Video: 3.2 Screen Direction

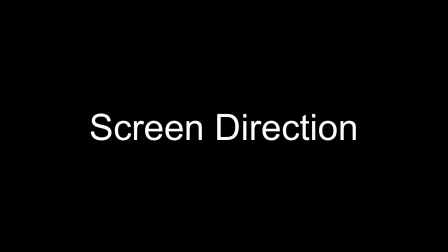(0:00)
keep the viewer oriented from the camera's point of view, we need to be aware of what we call the axis and screen direction. You probably remember a time when you were watching a video and suddenly you were confused because you felt like you didn't know where people were in relation to each other, and there seemed to be some kind of a leap in the visual logic. You were disoriented. It was likely a directing mistake. The axis is the imaginary line that determines the camera's placement.
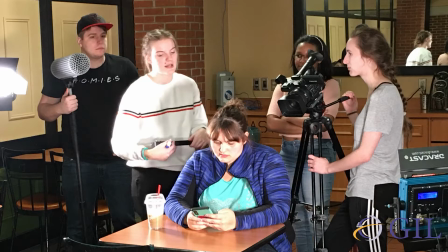(0:31)
The people on screen, like the actors in a play, are on a stage and we're introduced to them from the perspective of the camera.
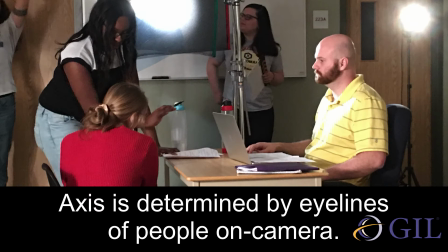(0:40)
The axis is determined by the eye line between people on screen. Audiences become disoriented when the screen direction suddenly changes.
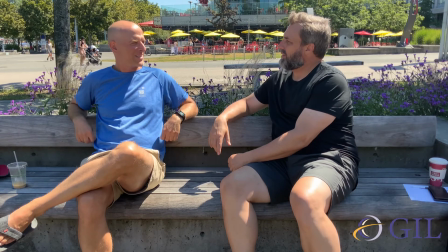(0:51)
If you film someone looking to the right side of the camera frame,
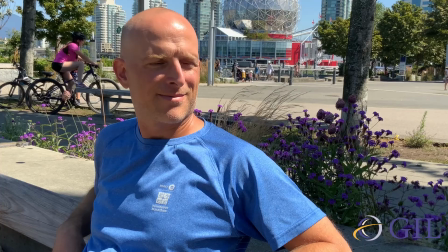(0:55)
you need to keep them looking that way when you move the camera to a new angle. For them to suddenly look the opposite way, you've changed the screen direction and broken the axis.
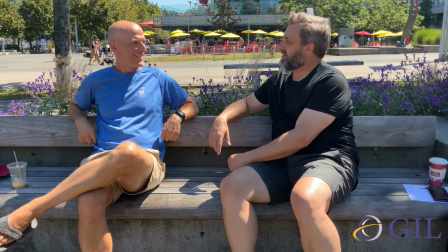(1:08)
If we were to jump to the opposite side of the axis, the audience would suddenly become disoriented.
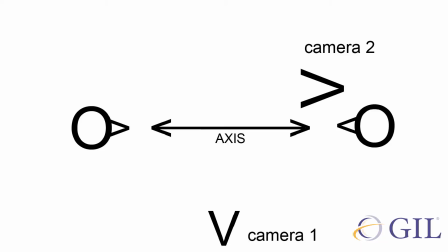(1:15)
If you map out the blocking on the page, it'll look like this.
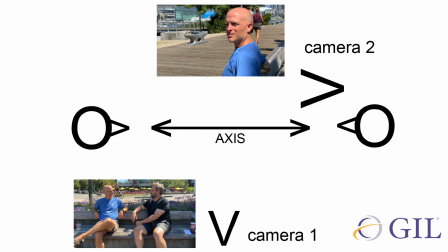(1:20)
It's a bird's eye view looking down on people in a room. Once we've done this, the axis becomes obvious. We need to make sure that the camera shots stay on one side of the axis, determined by the eye lines of the people on screen looking at each other.
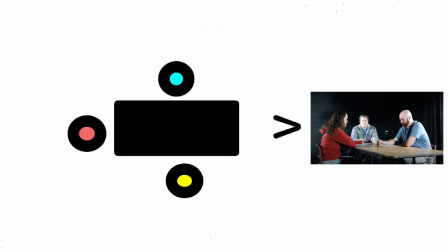(1:39)
If we do this correctly, the screen direction will stay consistent and the audience won't get confused when they're watching.
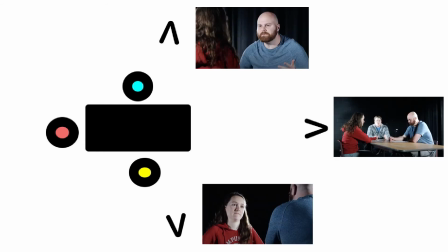(1:46)
I find this to be a very helpful exercise as I consider how I approach a scene to shoot an event. These principles are relatively easy to understand, but trust me, they can be very challenging to get it right when you're in the middle of shooting. We'll practice these principles with the exercises.